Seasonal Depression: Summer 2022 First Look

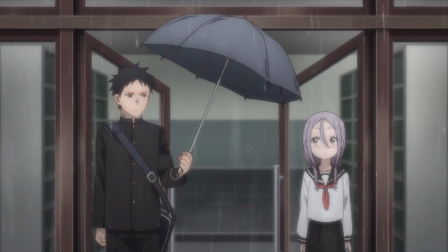However, he won't confess his feelings until he bests her in a match to prove himself. Sad thing is, the girl likes him back, and is waiting for him to grow a pair.
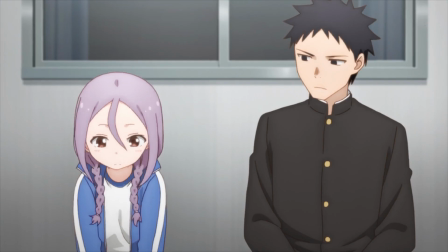Alright, so we have our fan favorites here.
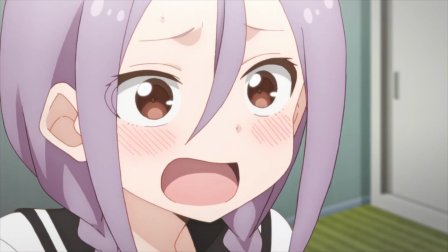The stone-faced stoic male with his chronically blushing senpai a bit on the spunky side, crushing on each other ad nauseum until something finally breaks.
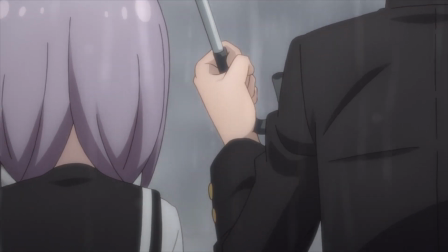In say 11 or 12 episodes. The thing here is, it's not really a secret that he has a crush on her, because it's fucking obvious.
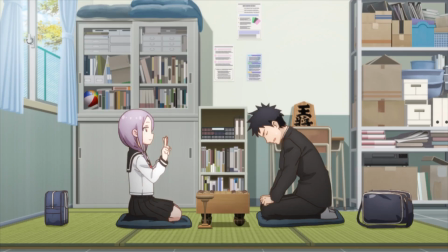But she doesn't know the self-imposed rule he's got in place. So basically he's just being an asshole turning down her advances because he's stubborn.
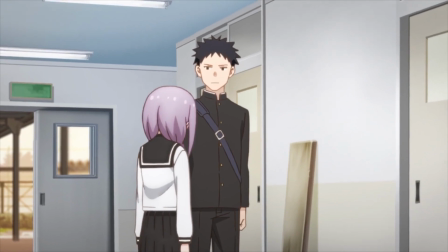So why did that work in something like Kaguya but not here? Because in that, both people were playing by that rule to further their own narcissism.
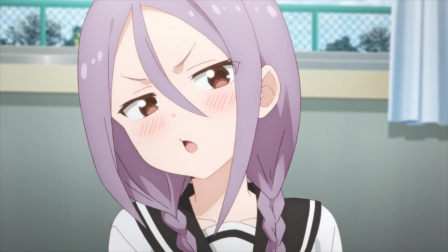Here it just comes off as cringy, because these characters clearly have nothing to lose.
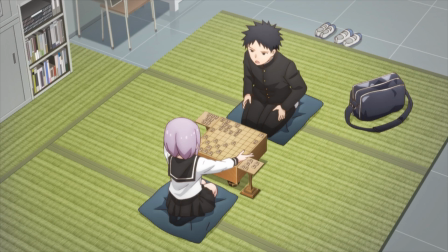So let's talk humor, because this is predominantly a comedy. The guy says a thing that's pretty damn bold with a straight face, and the girl gets flustered.
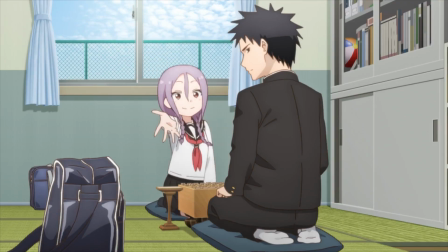Rinse and repeat. I don't want to imply that this series isn't good, because it's passable for a slice of life rom-com,
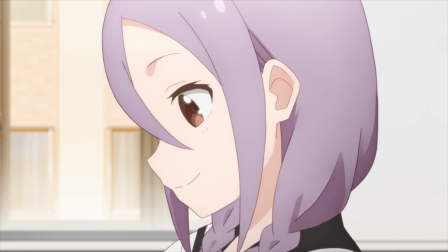but it certainly didn't blow me away with its debut, to the point that it's not even worth talking about the animation.
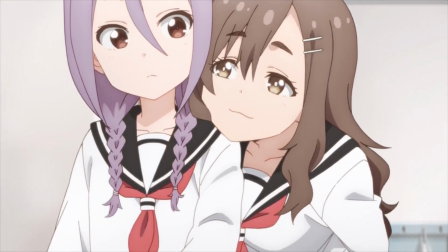So, check it out if you're into slow-paced school romance. Next up is Hoshi no Sami Dare.
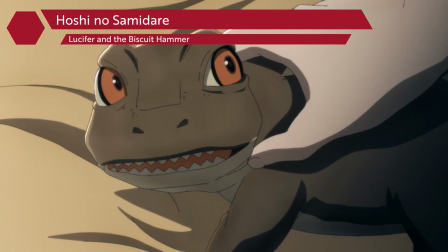A random college kid finds a talking lizard one day,
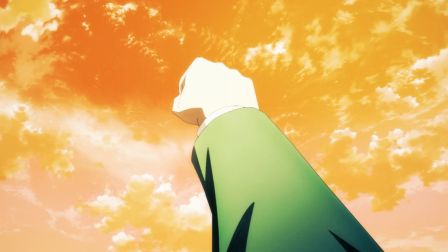who tells him a wizard from a parallel dimension is about to blow up the earth with a magic, not space laser, a fucking hammer,
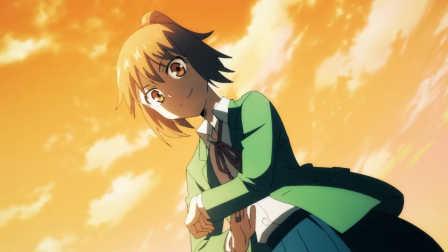I guess, unless he and a princess put a stop to it.
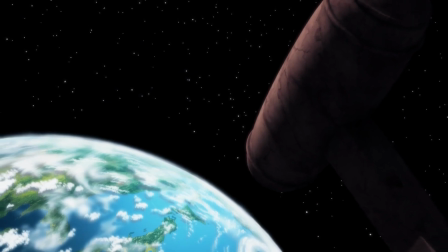Too bad she's only stopping the crazy space wizard from destroying the planet because she wants to herself, thus leading to the core struggle of this series.
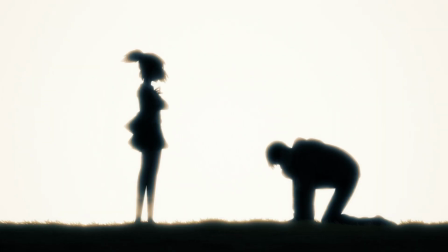Will our college dude be completely pussy-whipped, or save the world? Only time will tell.
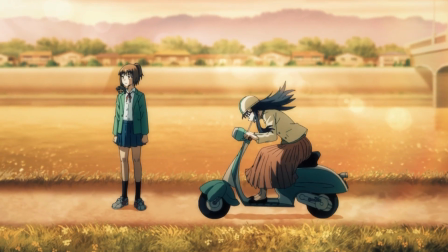So yeah, this is a little more grown-up version of your typical shonen battle manga.
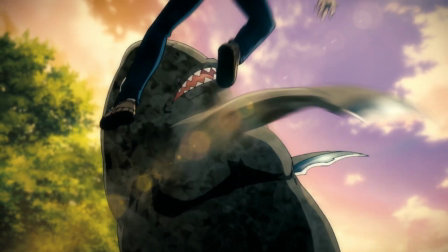In fact, the genre is called seinen, with fights, superpowers, saving the world and such.
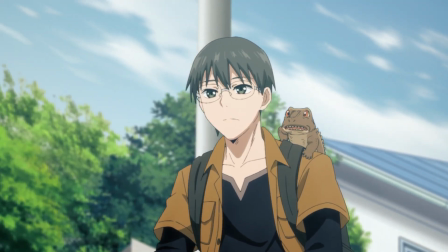But the real thing here is how absolutely abysmal the anime is. Like, the voice actors sound disinterested, the animation is distractingly bad.
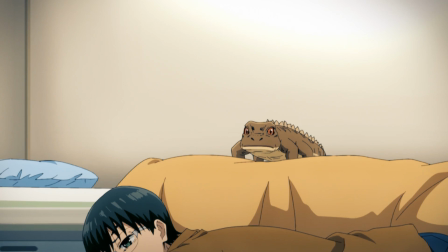Yeah, I found myself laughing at it rather than watching the show. And I genuinely feel bad for fans of the manga.
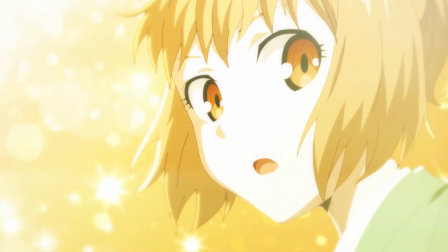So, big question time. Is a garbage adaptation of a beloved manga a way to bring in new fans?
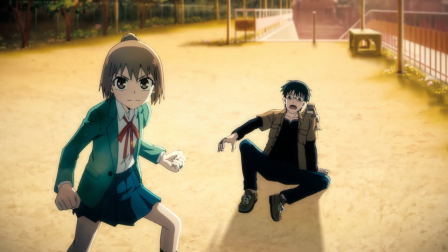No, it's not. In fact, it'll piss off current fans and not sell shit outside the hardcore audience who's mostly in it to support their favorite creators.
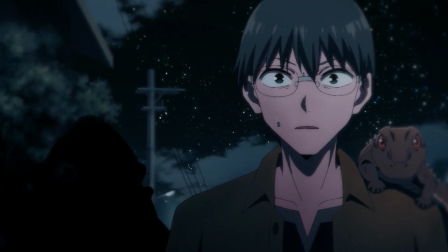If you're looking for an action series this season, this probably isn't it.
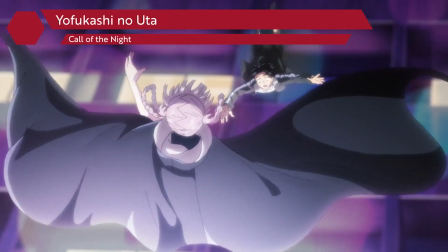Since the romance stories have been mostly duds so far, let's look at Yofukashi no Uta.
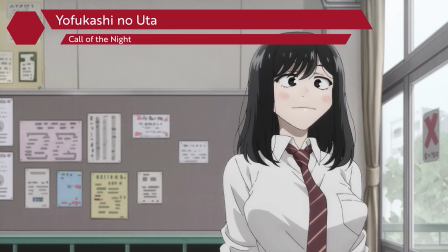This one's about a guy living a pretty normal life, until he just says fuck it and stops.
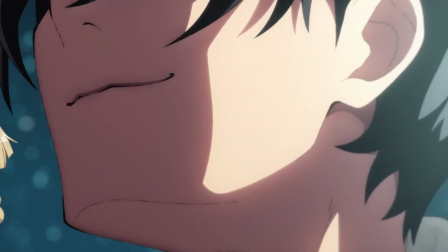Screw school and social obligations, right? They suck. So now he spends his nights unable to sleep and wandering without much purpose.
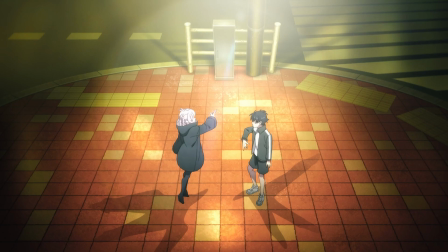That is until he comes across this weird girl who tells him he needs to start living his life to the fullest, and invites him back to her place.
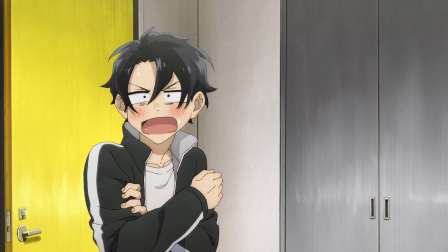While normally that would just mean waking up in an ice bath without a kidney at worst, she ends up taking a bite out of his neck because that girl turns out to be a vampire.
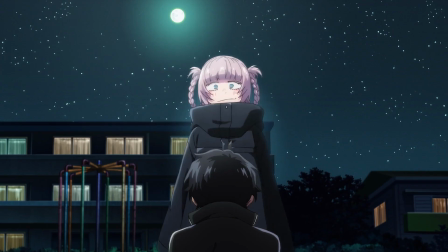So there's a strong message of teenage rebellion in this one.
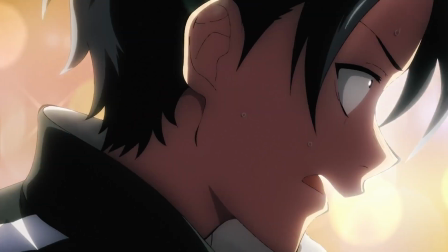That's a theme that's like a dime a dozen in anime, but it resonates stronger here because it shows this vague sense of purpose in it.
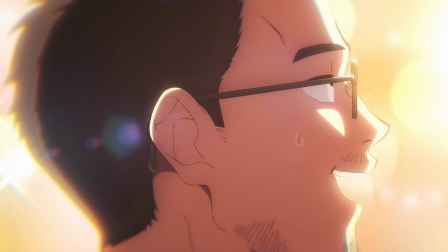And I like that because it informs the protagonist's motives. All that builds to this aimlessness, heightening the supernatural elements when they pop up.
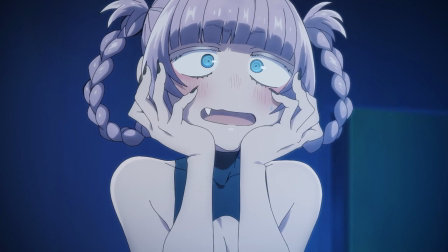Speaking of, I love that the vampire girl isn't the stereotypical one we see in anime.
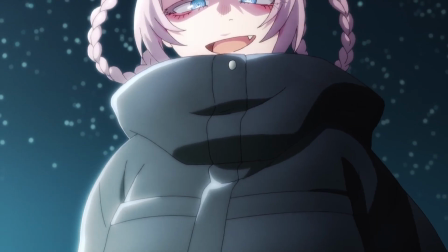She's got a lot of personality, rather than the stuck-up princess type barely expressing anything.
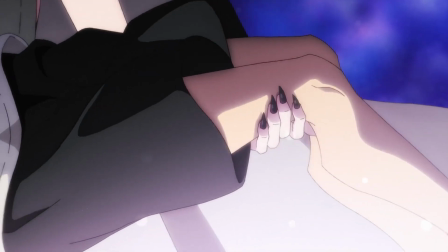Basically, she's taking the lead in showing the guy a good time.
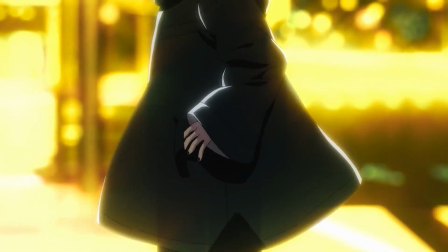So, good cast, interesting premise, and a fun story about a guy befriending a vampire to get something out of his boring life.
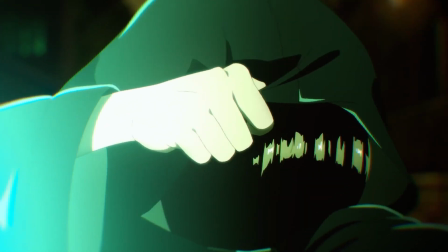Yeah, another anime by lead in films this season, and they did a really great job at this first episode once again.
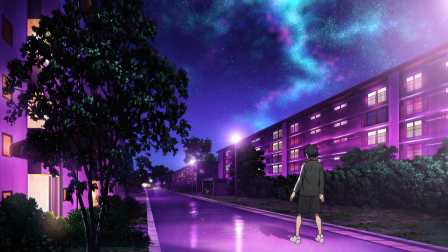I think the color is what's most attractive, as it sets the entire mood for this series with a purple tinge to the darks, selling the mystique of this whole vampire thing.
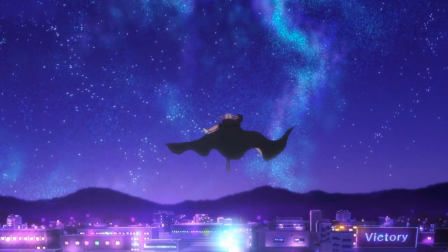But on top of that, the art direction is just strong throughout, making the world feel alive and pop similar to animated movies.
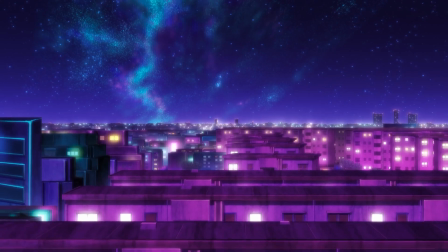Not to mention some overall smooth animation, and a clever use of 3D elements to show the scope of a sprawling cityscape.
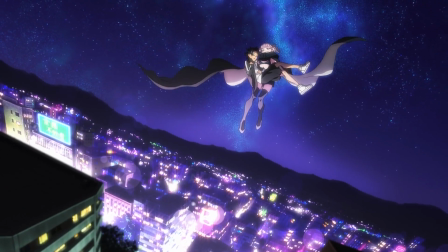Probably not a series to sleep on, as it's got personality and a strong cast. So check it out.
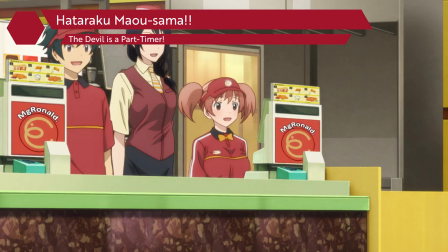And lastly, let's take a look at the long-awaited return of Hatoraku Maou-sama.